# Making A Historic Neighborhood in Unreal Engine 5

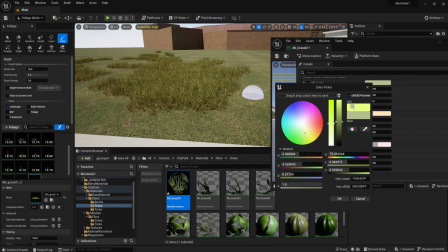(61:21)
So then I adjusted the color a bit just to make it look like what I'm looking for now.
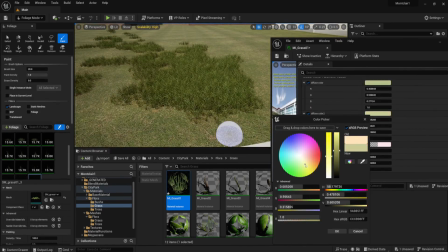(61:26)
A bit darker, a bit more green. Hopefully just more healthy looking.
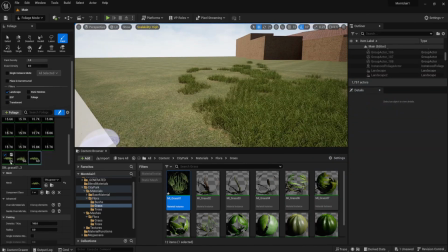(61:31)
There you go, not too bad. And of course it's a bit too big, so I adjusted the scale.
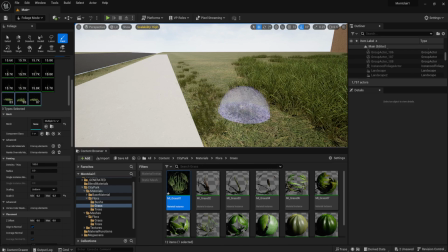(61:37)
0.2, 0.3, and that looks right around the right height there.
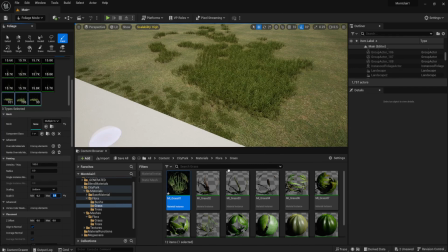(61:43)
Looks great. So now, or 0.4. Anyway, whatever, it's fine.
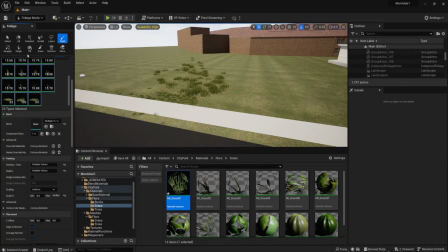(61:48)
So now the next step is, of course, delete everything that I've put down.
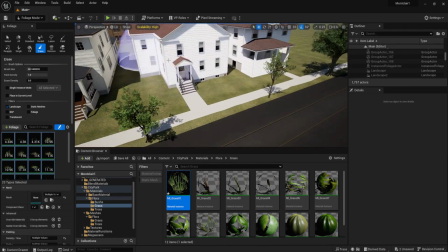(61:53)
All the grass, because the other grass is just completely terrible and I don't want to look at it anymore. So once I got all that deleted,
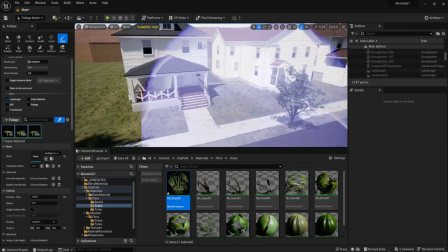(62:02)
I started laying down the new grass.
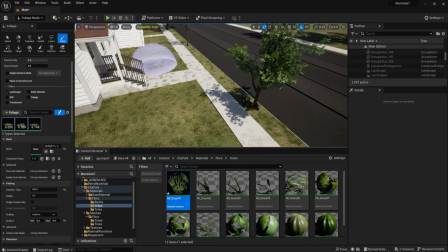(62:04)
Initially, it looks a bit more patchy, but then I ran over it again a few more times using different density levels.
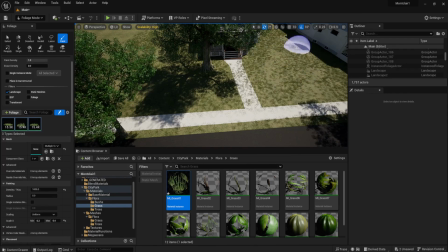(62:12)
But it still looks patchy against the 2D grass texture, but I found a way to make it look a lot more seamless and a lot more full. And you're going to see that in a minute or so. So now I went into the 2D grass texture and I adjusted the brightness basically,
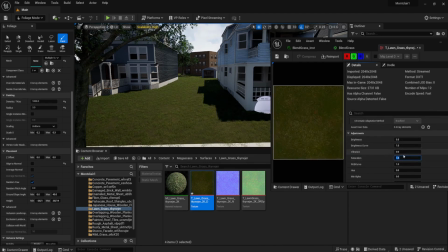(62:29)
just to make it better match the 3D assets of the grass, and now it looks much more full.
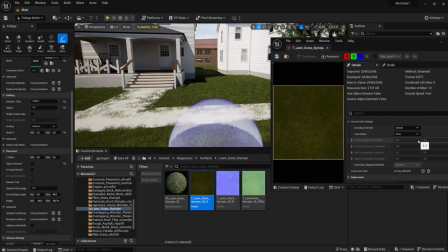(62:35)
It looks so much better.
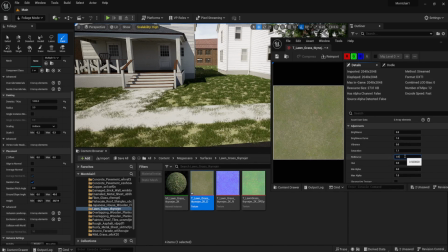(62:37)
Even though it is patchy if you look at it from the sky, but you won't look at it from the sky in the video, so it doesn't really matter.
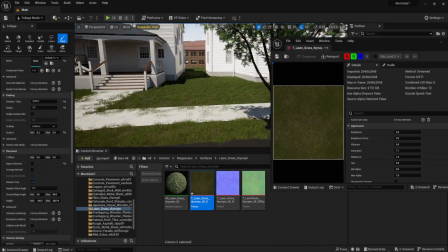(62:44)
So now it's at a really good level. It looks rich, looks healthy, looks great.
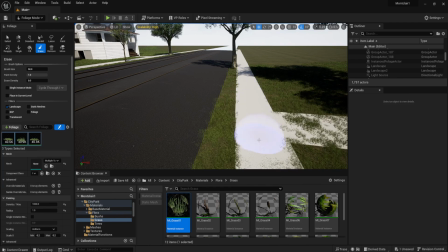(62:51)
So now all I gotta do is clean up the paths one more time and get rid of all the grass to make those paths nice and clean,
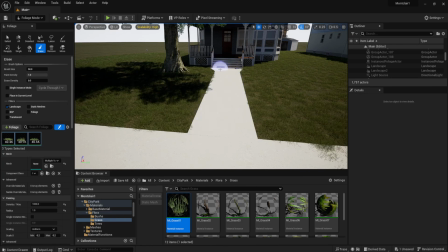(62:59)
because people back in those days kept their paths really, really clean and pretty.
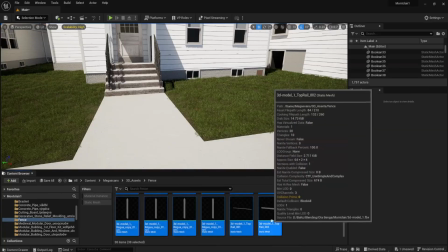(63:05)
So now I went back to CG Trader and picked up a white picket fence 3D asset, which I'm gonna use for the narrator's house.
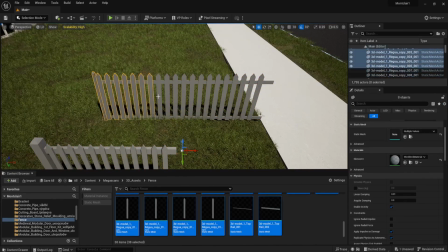(63:14)
I kind of feel like this better reflects the kind of personality that the narrator had.
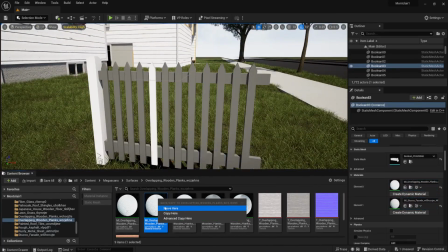(63:21)
I'm not sure if this is really accurate, of course, but it's gonna make the house look a lot more dynamic, more interesting.
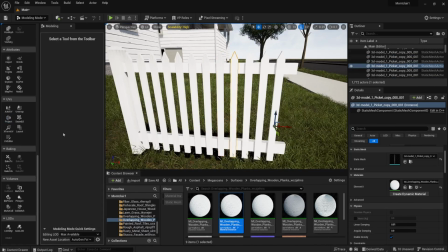(63:27)
Some of these houses will have fences, some of them will have hedges, some of them will have flower gardens, just to make things a lot more interesting, you know?
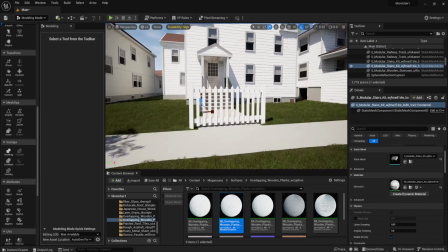(63:35)
So first I made the gate of the white picket fence, and I changed the UV mapping of each single picket,
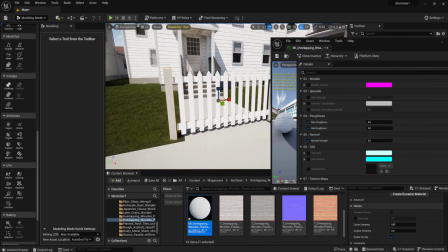(63:43)
I guess, and I applied a single wood wall texture,
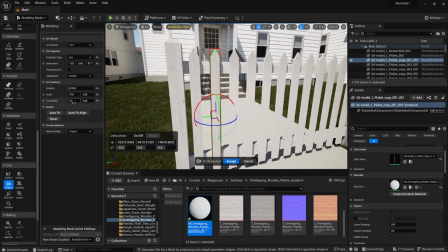(63:49)
but each one had a different UV position so that each picket
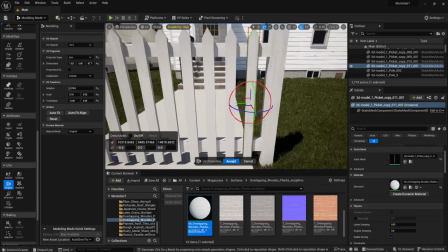(63:54)
would have a different section of that single texture projected onto it,
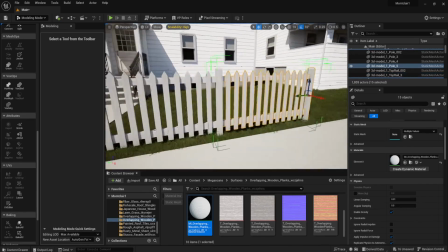(63:58)
so it makes it look a lot more varied. Then I copied and pasted it all over the place and made a little perimeter around the house there,
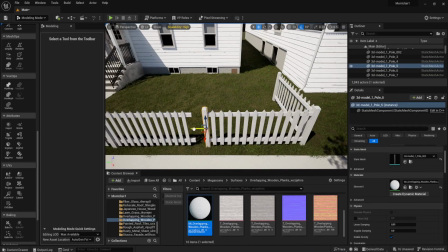(64:06)
with some slight scale adjustments here and there. And then I move over to the other side and do the same thing again.
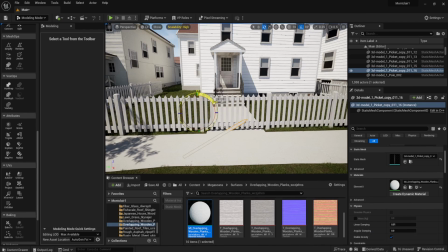(64:14)
And now I saw that most white picket fence gates have this diagonal picket across it,
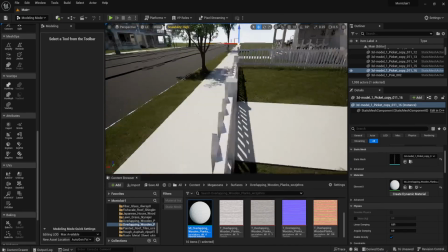(64:21)
just I guess to hold the door better together, so I added that quickly, and now it looks pretty good.
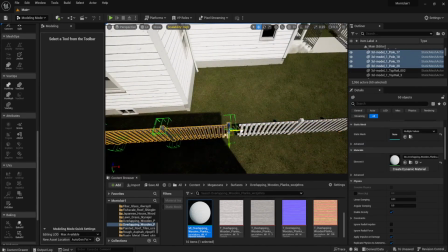(64:27)
And this narrator's house is pretty much complete once I extend the fence around a bit better.
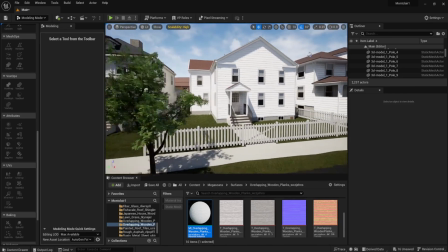(64:34)
There you go. Looks nice and good and tidy and great and nice, great.
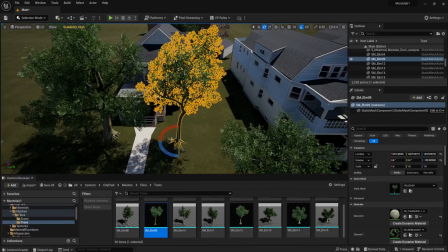(64:39)
Next, I went back to this house here and added more trees,
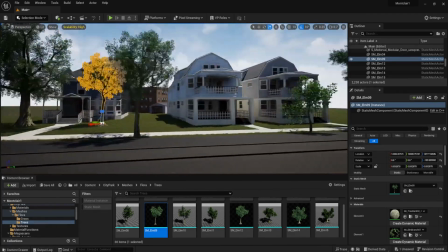(64:44)
just to better reflect what is happening in real life, at least these days, and just to make this house a lot more interesting to look at,
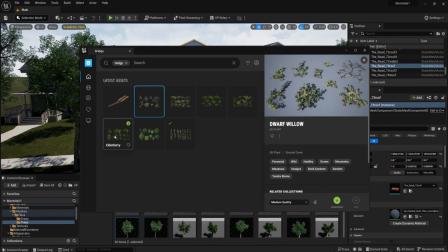(64:53)
a lot more lived in, you know? And then I found me some boxwood bushes here from Quixel Bridge,
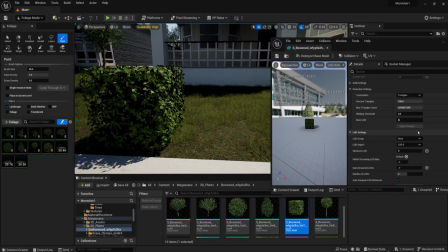(65:00)
which of course do that stupid lot thing where they change into a basic square if you go far away enough, just to save on memory.
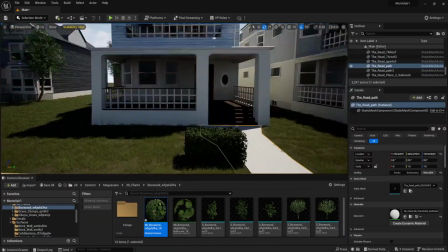(65:08)
So I could actually just deselect that and just make only the first lot available to look at,
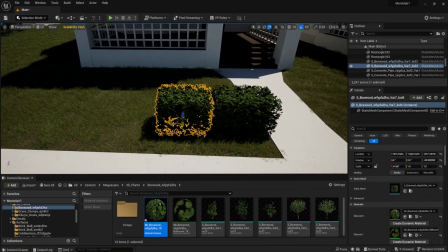(65:13)
which I probably could have done with the grass as well, but whatever, it's fine.
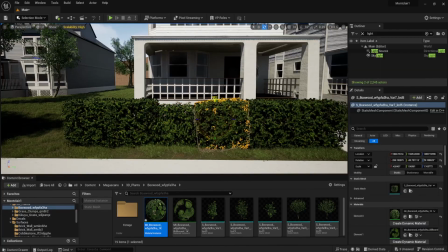(65:17)
So I just copied and pasted that cube of bush, and I set it all around this one house here.
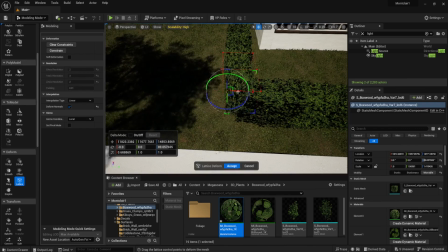(65:24)
And I used the lattice tool to round some of the corners there, and it looks pretty nice.
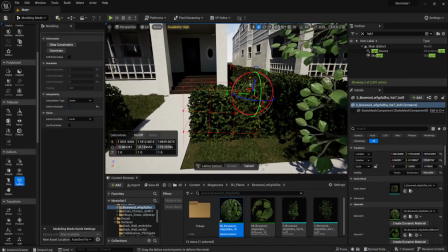(65:31)
Nice, and I also rounded the ones that are next to the entrance path, just to make it look a bit more varied and dynamic.
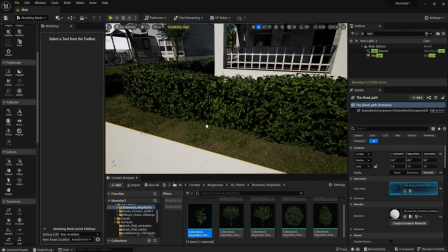(65:40)
Looks nice. Then I got some other boxwood shrubberies there,
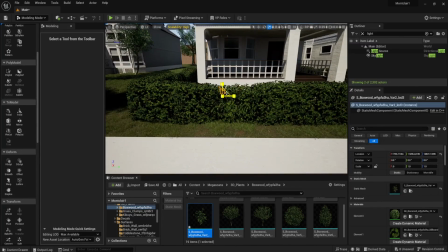(65:45)
and I inserted them here and there all along this wall of bush, just to make things look a bit more wild.
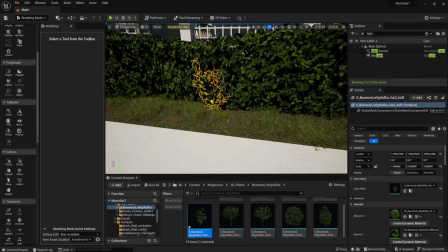(65:52)
There you go. Not too bad, not too bad.
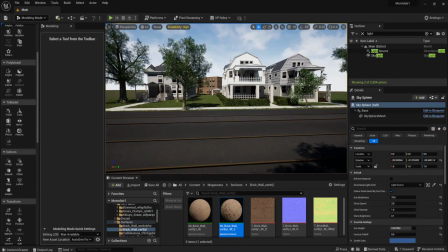(65:56)
However, I noticed that if you look through the trolley barn, you can actually see right through it to the other side, and it's just empty sky.
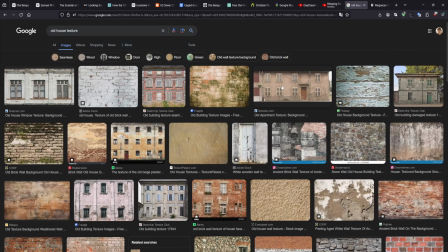(66:04)
So I can't have that, because on the opposite side of the trolley barn is of course more street and more buildings and more houses.
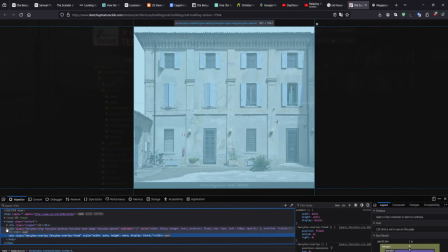(66:10)
So I quickly grabbed me a free texture with a watermark on it of an old 3-story house,
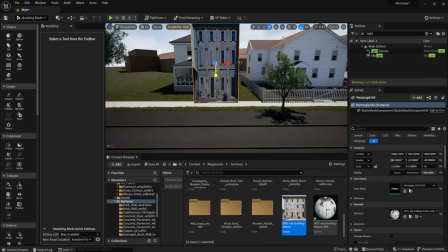(66:16)
and I copied and pasted it a couple of times behind the trolley barn,
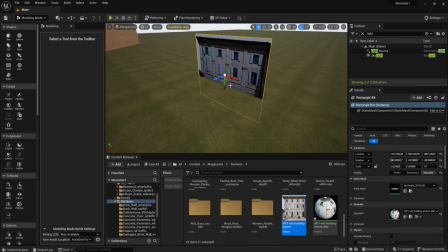(66:20)
so you can just kind of see from the camera angle here that there is a world beyond,
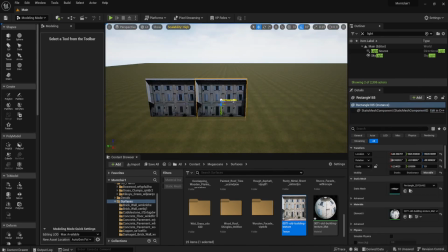(66:27)
you know? Looks pretty nice. It's not very noticeable, but it adds a lot, I think.
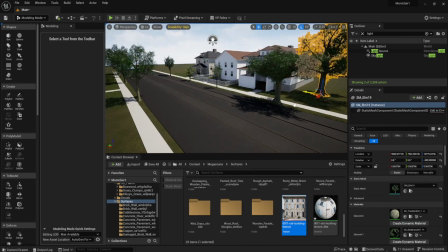(66:32)
So then I added another tree over here next to this house, make things a lot more dense looking.
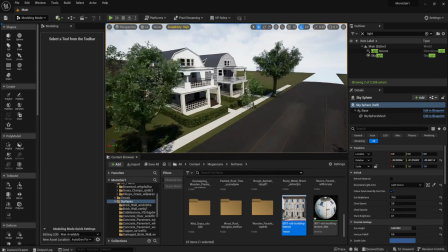(66:39)
Looks pretty great on this side, at least. However, I feel like the opposite end of the street here has 2 little houses,
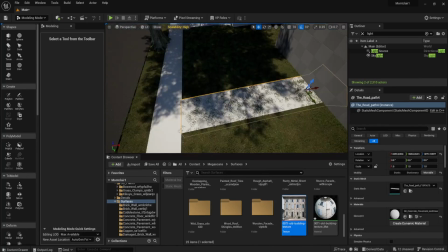(66:47)
and the shot is going to be too wide, and you're going to see just empty space on either side of these 3 houses.
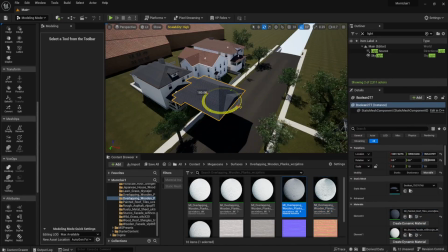(66:53)
So I quickly modeled the 4th house along this line here, and luckily it's very basic in shape, it's very boxy.
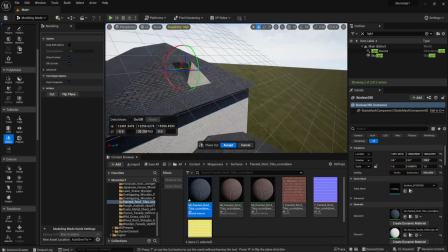(67:01)
I just copied and pasted one of the roofs here already made,
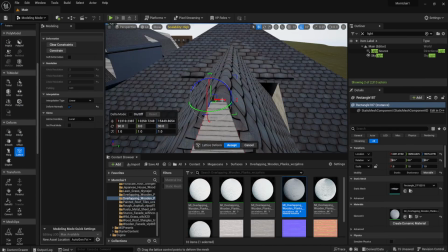(67:04)
so I can just quickly adjust it just a little bit and make it look a bit more like the real thing.
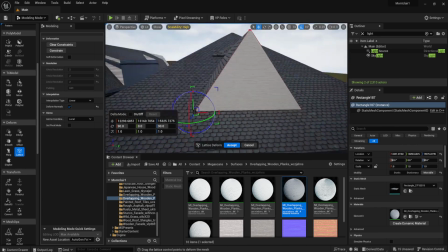(67:10)
I didn't bother too much with making it look super the same as in real life, though it is pretty close.
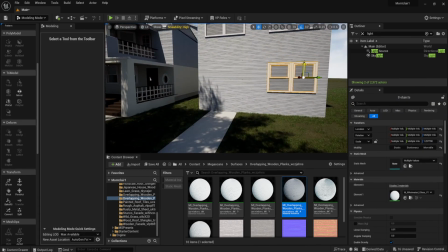(67:16)
It is pretty close.
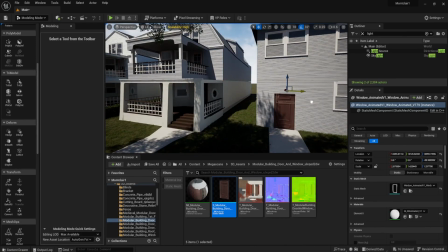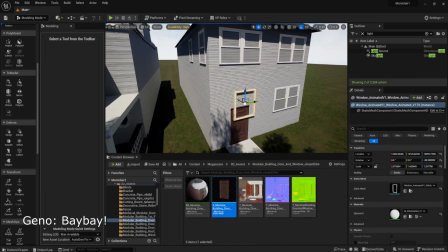(67:26) Baby!
So I quickly had to rush to the hospital to take care of a little bit of business and deliver a baby.
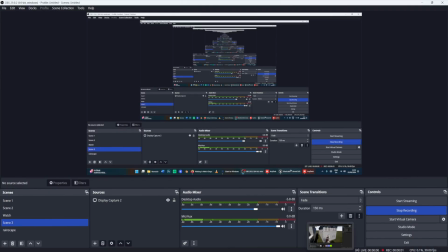(67:39)
And then about 1 week later, I'm back at Unreal Engine,
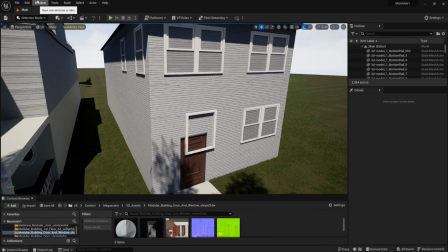(67:43)
and it took me quite a while to reorient myself and figure out what I was doing and what I'm supposed to do next. And wow, looks like it took me a really long time to figure out what the hell I was doing. Jesus, what the hell?
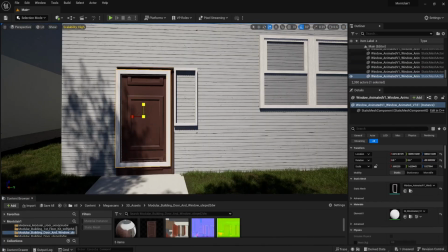(68:03)
So anyway, I figured out what to do, and I added some more windows and a frame for the door,
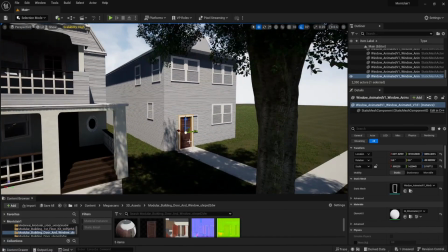(68:09)
like a door frame, and I added that concrete portion of the basement there.
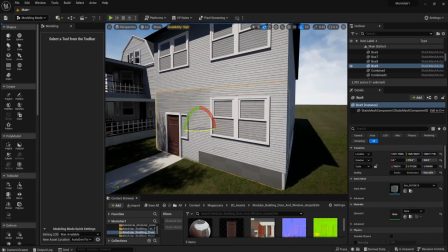(68:14)
This house has a very interesting shape, and then added some room cavities and some window cavities, and I booleaned it all out.
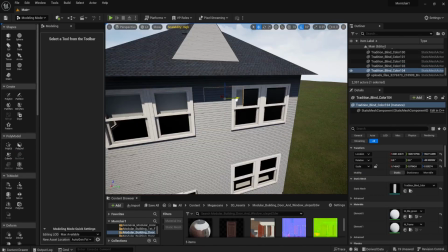(68:22)
And this house was pretty much done. Added some blinds, of course, as you gotta do.
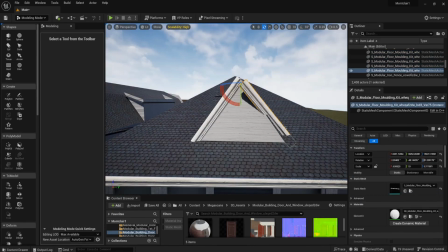(68:29)
Added some of that roof molding and some of those edges along each corner of the house, along each edge.
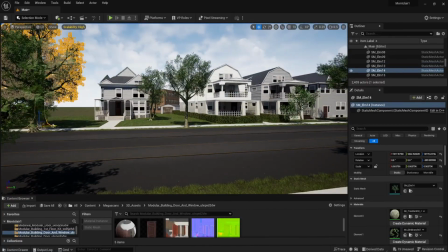(68:38)
It looks pretty good. And added even more trees next to this house. this house has a lot of trees going for it.
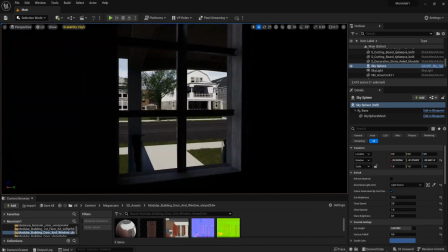(68:45)
And I added some more trees behind the house and even next to the apartment building there. So just trying to experiment and trying to see the angle of the shot.
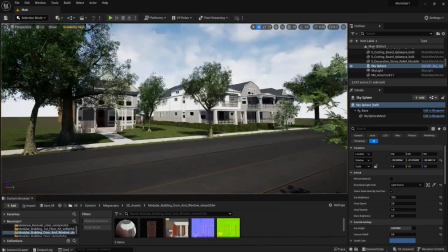(68:54)
It looks like I might even have to add one more house, a fifth house along this line.
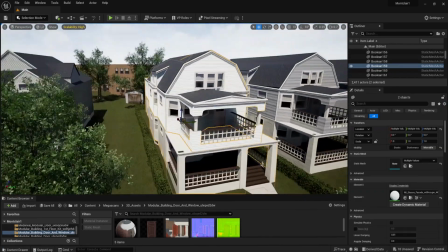(68:59)
Luckily for me, this house is actually quite similar to this model right here.
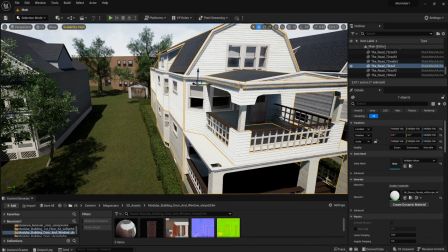(69:05)
However, it's like basically a mirror image and it doesn't have a balcony.
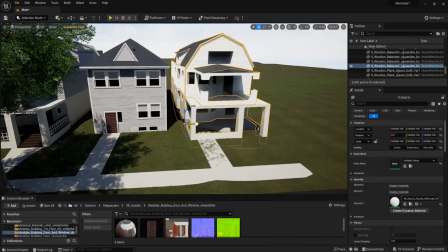(69:08)
So I just copied and pasted it and mirrored the whole mesh there and I put it into position.
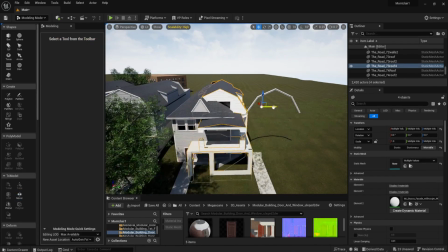(69:15)
Then I used the try select tool to select all the tries that I needed to delete, and I deleted them.
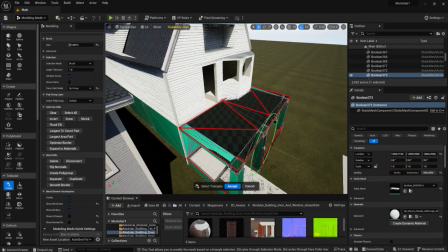(69:21)
Then I selected some more tries and extruded them out to fill up some holes of the windows and the doorways.
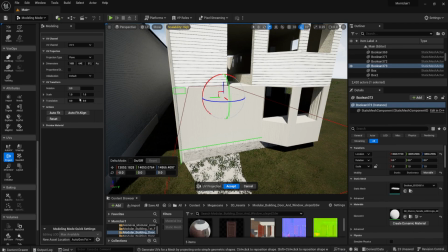(69:27)
And I fixed the V projection so it doesn't look stupid, and it turned out pretty well.